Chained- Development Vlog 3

Okay, this is the third vlog for um, Chained. This update is pretty much completely building scenes, building assets, and yeah, just pretty much getting on with it. There's not much more development and not much more sort of design and story to go. On the foundation anyway, obviously I'm looking into lots of different additions and subtractions and alterations, but the foundation, the groundwork's all done. So this vlog will just pretty much be showing you how I'm animating, showing you what sort of techniques I'm using, and yeah.
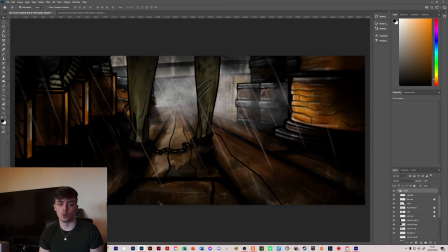(0:49)
Scene one that you're seeing here. Obviously I have the walk cycle already done, so the legs are just a placeholder in this to get the perspectives and stuff all right. But the way I've done it is this is the build. So this is the what I want the look to be.
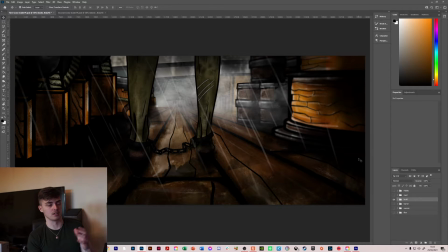(1:08)
Played around with all the different textures on the floor and the perspectives of the barrels and the cannons on the left hand side, got the seals and then some fog layers.
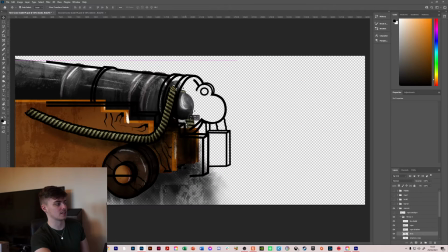(1:15)
So basically what I did was I went through and built all the individual assets in the same way that I developed my characters and the ships and stuff like that.
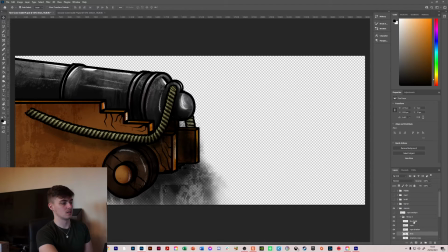(1:25)
And then added them into the scene, just copied and pasted and put them all together into this build.
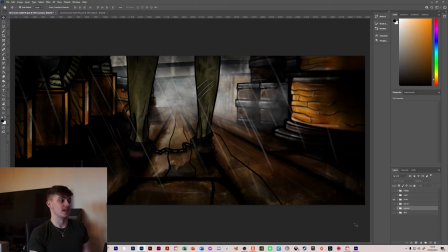(1:34)
And then once I had those sorts of layers, you can see as well, you got like fog layers. These are just sort of textures that I made up, which I've used throughout the animations. And then this is the rain. It's just the sort of look that I wanted from the rain. So I didn't bring these in and animate the rain exactly.
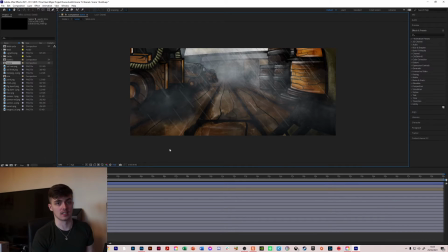(1:53)
So yeah, once I had all the assets exported, then I was able to take them on the After Effects and start building up the scenes. So I'll show you here the different sort of process that it took to build up my scenes and all the different effects I've been using.
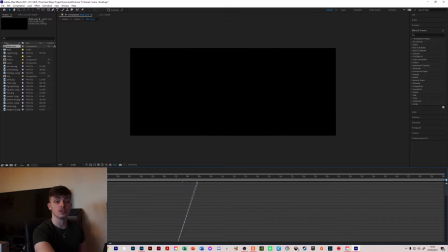(2:08)
Off the bat, I have my walk cycle in its own composition. So yeah, the walk cycle is just its own composition, which I was able to add into just the full scene.
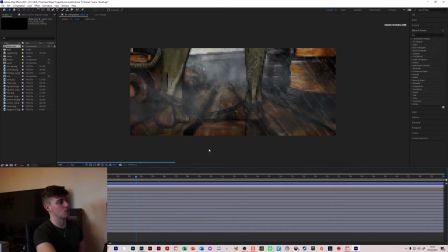(2:16)
And then around that, I put in the floor and the cannons and all the other small bits.
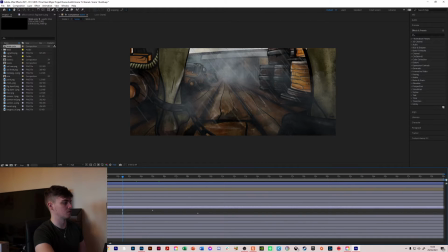(2:24)
Fog layers then, I have just simple sort of motion from right to left.
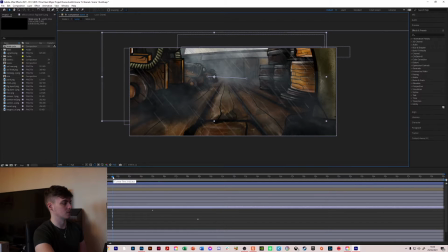(2:31)
If I get, yeah. So the fog layer just has a simple sort of motion from right to left. But then I've layered it through the scene. So I've put some behind the first layer of cannons, and then I've put some further in the distance, and then just layered it up in that sense.
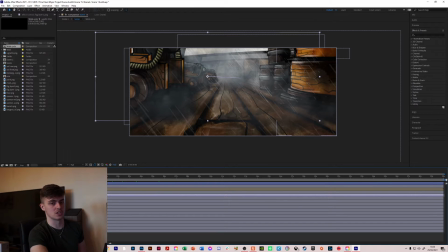(2:44)
And then on the fog layers, which are just the 2D textures, I've added the fog lights. The fog lights effect onto the
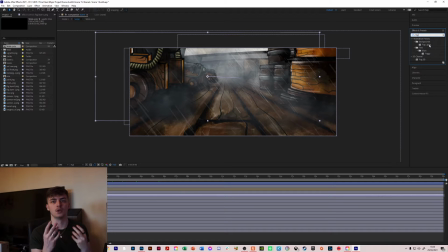(2:58)
2D images, just to give it that sort of floating light, as if the light was shining through it, which works quite nicely. So then I've added in rain layers as well, in the same sort of idea as the fog. So just front layer of rain is a slightly less amount of raindrops, but with some
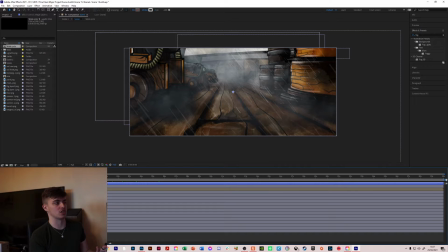(3:19)
Gaussian blur and some motion blur, which just adds this top layer of like quite thick but sparse raindrops. And then after that, I've got just the full scene rain, which is the ones you're seeing.
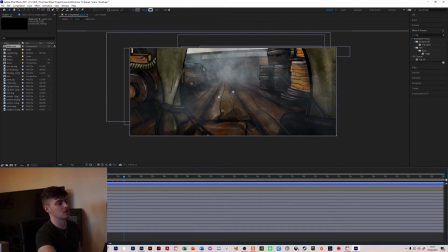(3:36)
It's just slightly smaller, slightly sharper in the distance. And then in other scenes, I've built it up so that there's even more in the distance just to fill up the scene and stuff like that.
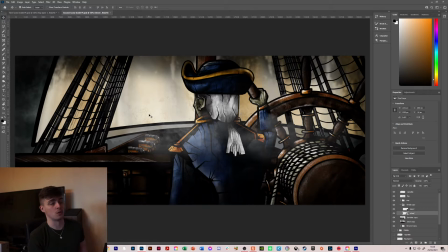(3:47)
So then this is my second scene, and I won't go through all the scenes that I've done so far, but this is the second scene then. So again, I built up these assets, built up the wheel, built up, added the same cannons, and even though the perspectives might not be quite right, just put them on the deck because the shapes and the colors sort of fill up the deck space and fill up the scene.